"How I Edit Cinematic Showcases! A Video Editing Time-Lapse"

So the masks that I've done for those are good. They're not amazing, but they will do for now since I do have to move on to some other client videos as well. And then as I was doing them, I had this idea about, okay, what if these heroes kind of showed up as if they were like a Super Smash Brothers new character reveal hero. So I learned how to do this paintbrush effect. That was kind of like an animated text, but the problem with that is that even though I figured how to do it, I didn't figure out how to make it as a preset, so I could just change the color like real quickly and then change the text and the font, whatever, as a drag and drop. So I would have to go back and do them one by one individually. So instead, I opted out for just I figured out that story blocks ended up having a template for that. So I'm just gonna go with that and move forward with the video. So today, let's begin day 4 of the edit. I don't even know if this is gonna work out to how I'm envisioning it, but we're gonna see and experiment because that is what editing and filming is all about, right?
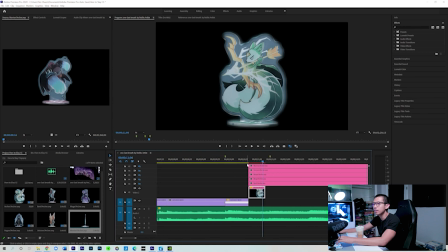Okay, so now I have all 6 of these on the timeline.
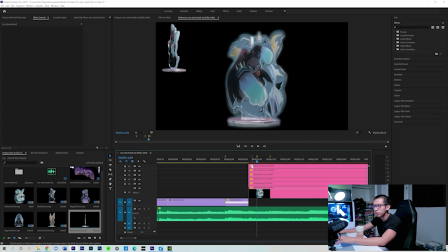Put a marker here so we know exactly where to mark it to, and then we'll go to the front again and do the same thing for the mage. So now I'm gonna lock position, scale, put it at 50, and we'll move the mage over to the left corner. Oops.
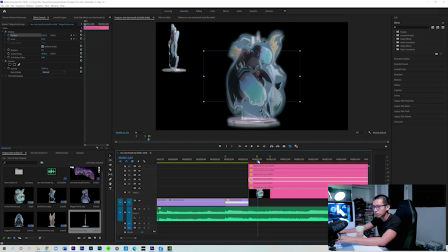Go to the marker. So there's like a fan back to back. So now I'm gonna move it a little bit further. That way they're not going in all at the same time. And the mage is now gonna go over here.
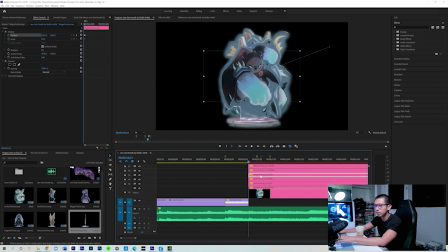Next up is the rogue. Position and scale.
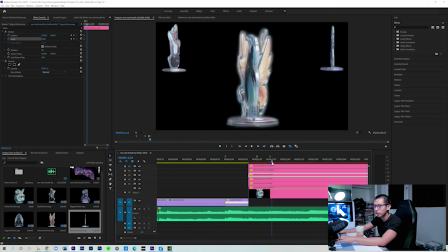Move it a little bit further. And the rogue is now going to go 50. And over here to the bottom left.
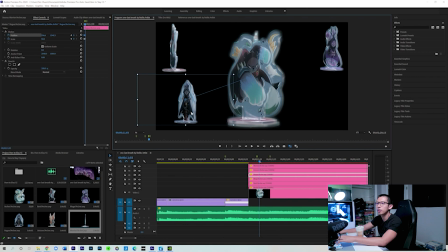Maybe a little bit off centered.
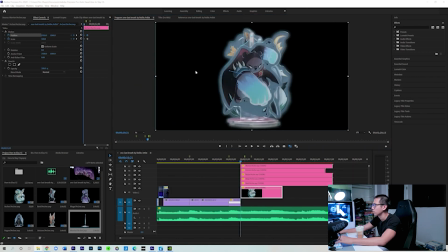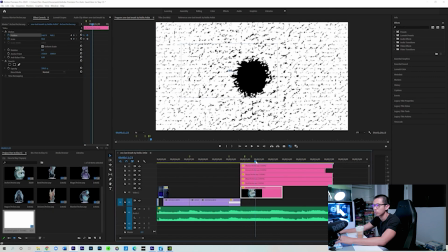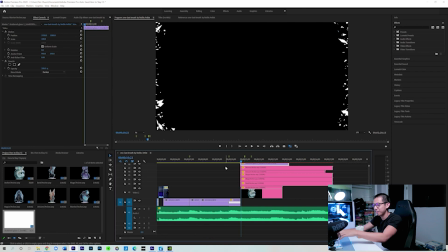So I don't know why, but I feel like a shattered glass effect at this very moment looks pretty cool. It matches with that beat. Okay, so now I want one character to just pop into the foreground, going from small to big. And that character we're gonna start out with is, let's see, let's do the warrior first.
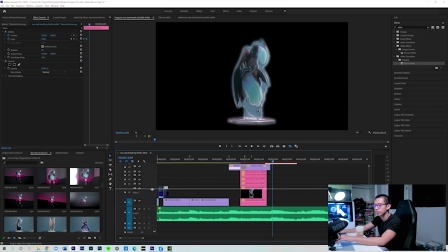And we're gonna make him tiny. And just pop in right there.
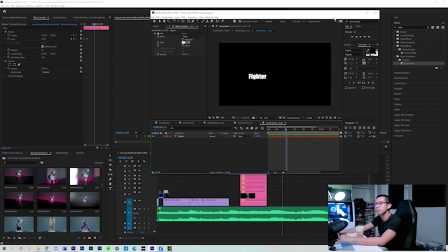And let's throw on the paint effect. Okay, so now we are moving on to the ranger.
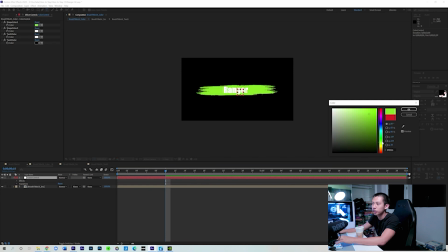So here I got another brush to put right on top.
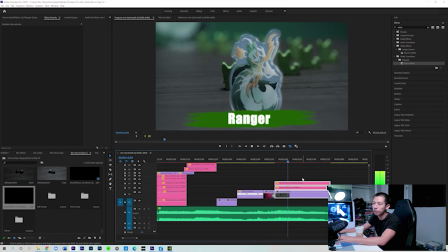So similar to how the warrior started out too, but just a little different because now instead of just a plain black background,
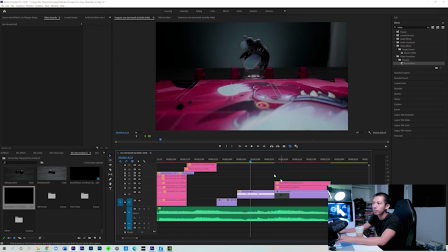now we have the background being footage that I shot.
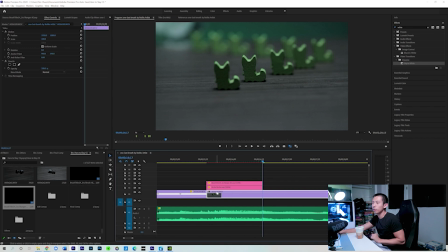So that's the only thing working with games like this. Nothing wrong with the game itself, it's just that when games have a lot of repetitive components, it's hard to make it diverse and to give it some variety.
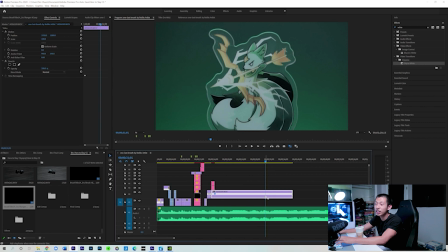So I'm going from the standee to the mat to the card.
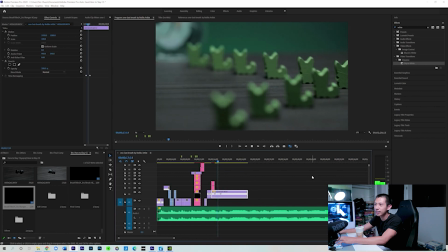All have the same artwork though, but it feels like it's kind of like the same shot because it's the exact same character, right?
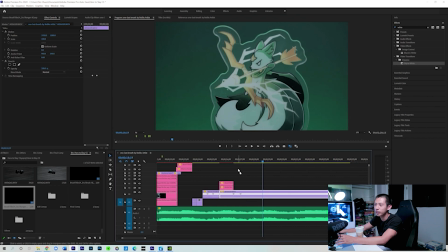But it's okay. I mean, ultimately it is focusing on the archer or the ranger class, right?
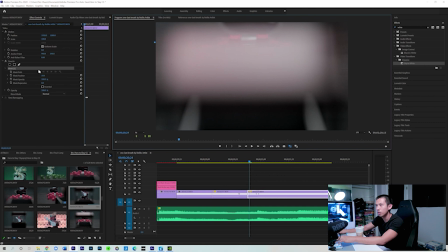So okay, and then I'm also going to make a mask starting right here.
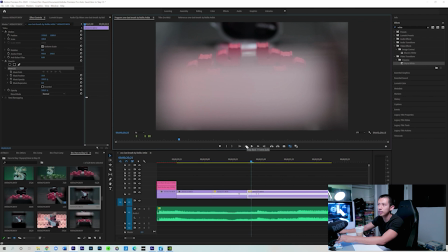So the reason why I'm starting a mask here is because now you can see an outline of the next line.
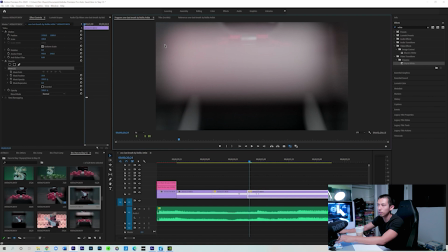So actually right about here, and I'm going to make a mask right above this line here, so it makes a nice little transition.
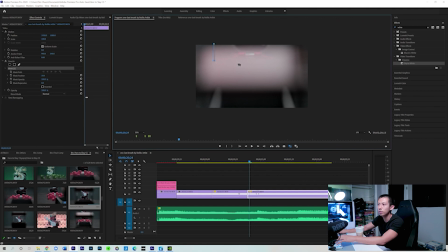So I'm going to go ahead and click over here, click on the pen tool, and start the mask.